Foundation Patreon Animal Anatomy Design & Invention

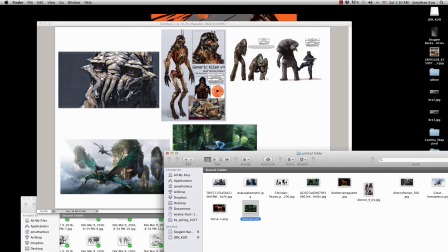Big cats, lush forests,
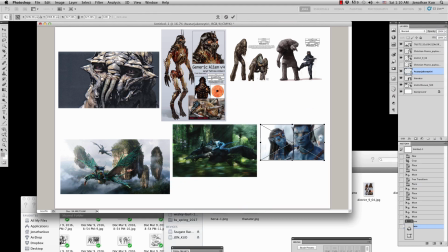long supermodel like characters, and it's designed in a certain way to make you feel very welcome, even though the movie kind of describes
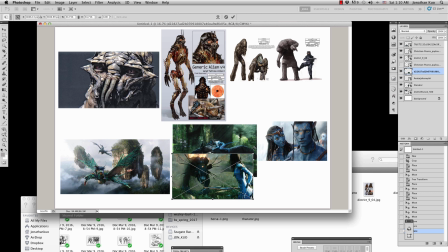to you that this place is a very dangerous place, but visually it's complete opposite.
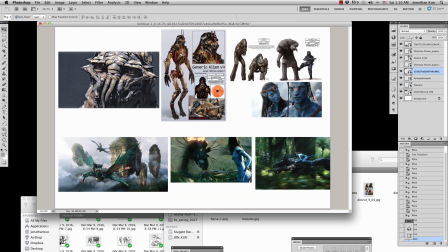Visually it's like showing you everything that's like super awesome about this place, adding all these colors, having this big giant predatory like creature, and at the end of the movie you get to tame it and you get to ride it almost like He-Man in a way.
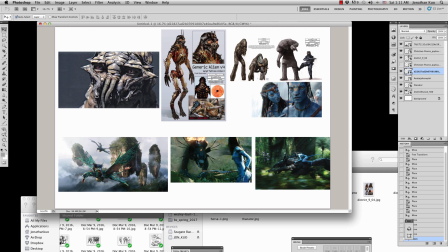So it makes you like really excited. It makes you like, oh, I could tame a big cat in this world. So it's like every visual element in this movie is very inviting. It makes you really want to be immersed and makes you really want to be part of this world.
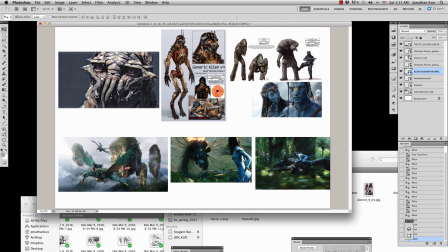That's what James Cameron and the design team did for this movie. And if you look at the creatures, the humanistic creatures, they're basically long supermodels. It's very sexy looking. They made it look very purposely very sexy looking, slightly almost like furry like,
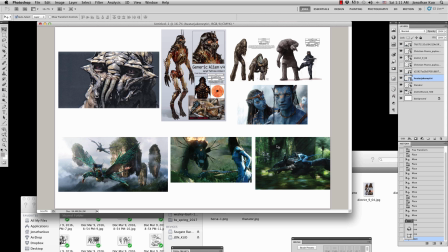but with the the parts that people that don't like about furries taken out,
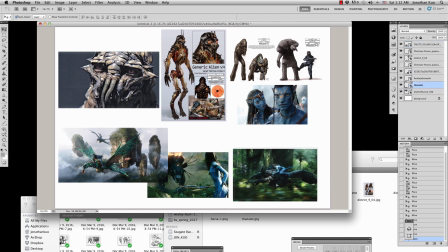and remain the human element that what we register as, like, beautiful, um, to the modern day.
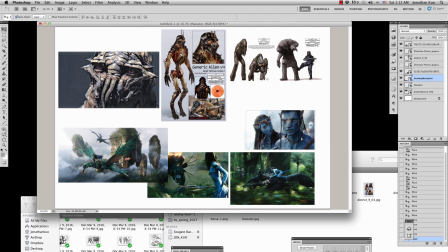So it's like this long supermodel, like, big eyes, and then, like, nice cheekbones. The design itself just makes you feel that you kind of want to be like them, and that's the whole purpose of this movie, was designed that way to make you feel that certain way.
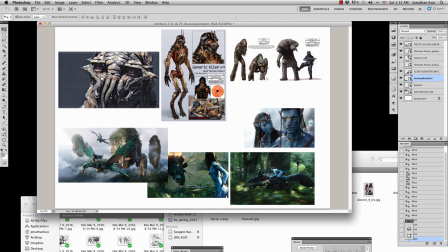The giant space, giant flying alien is basically a giant eagle in a way, and like a giant dragon, and you get to ride it, you get to tame it. So those type of feeling that they really want to get you into that kind of set of mind,
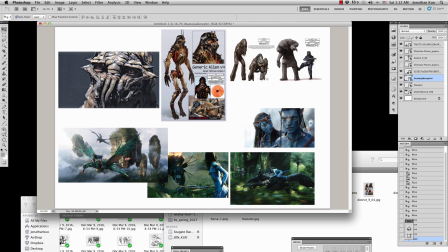and that's why Avatar does so well. And you may think that this is a very played out, movie, and oh, like it's just basically Ferngully or Dancing with Wolves.
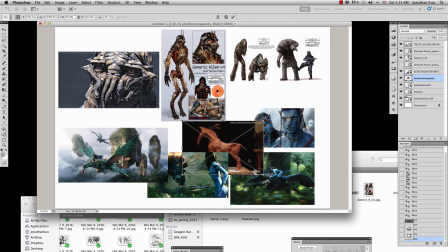You may think that, oh, this is just not original storytelling,
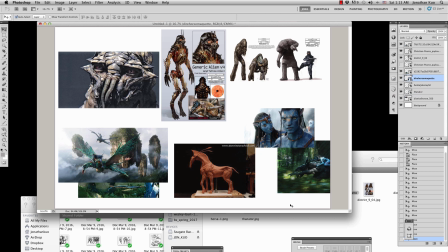but it's particularly has a really simple story for the audience to can understand throughout the whole world. So whether you're from another country, it's very easy. It's like a very basic human storytelling, of a coming of a human nature storytelling,
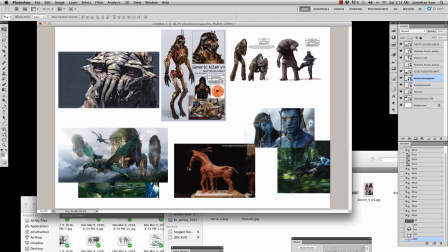and that's why it works so well, and that's why it works so well throughout the whole world, because it's easy to tell
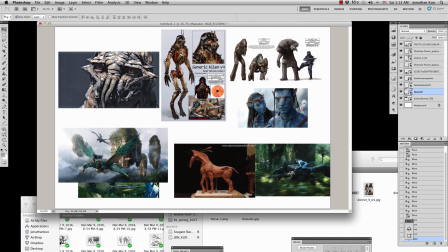without even need to use English, and it could tell the story just by visuals. And what I have here is the horse.
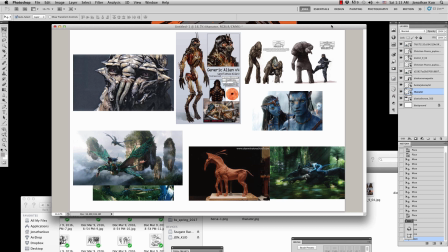Basically, the horse image, it's not a horse, but the design makes you feel like it's a horse. The aliens ride on it, and it has a long head, even has this crest that looks almost like,
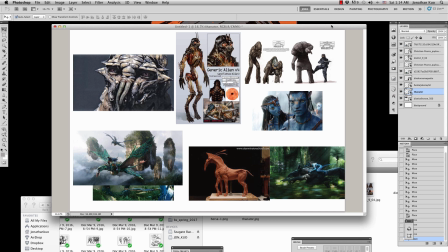the mane of a horse. Okay, even though it's six leg, it has a subtext of a horse, and that's why it works so well and makes you register like, oh, that's just the horse of this world.
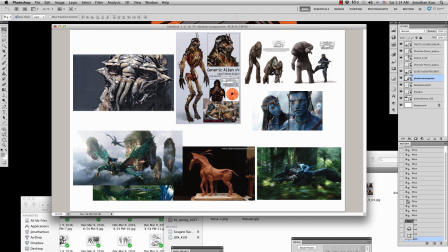Okay, they may not call it a horse, and obviously does not. Obviously, it's not a horse. It has six legs. It's more reptilian. It looks more, it has a more reptilian, shiny skin.
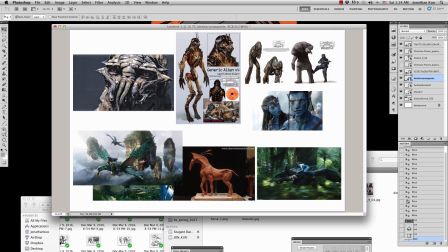It has like these long tentacles on the head, but that is a subtext element that they added to make you feel very like this is a alien creature.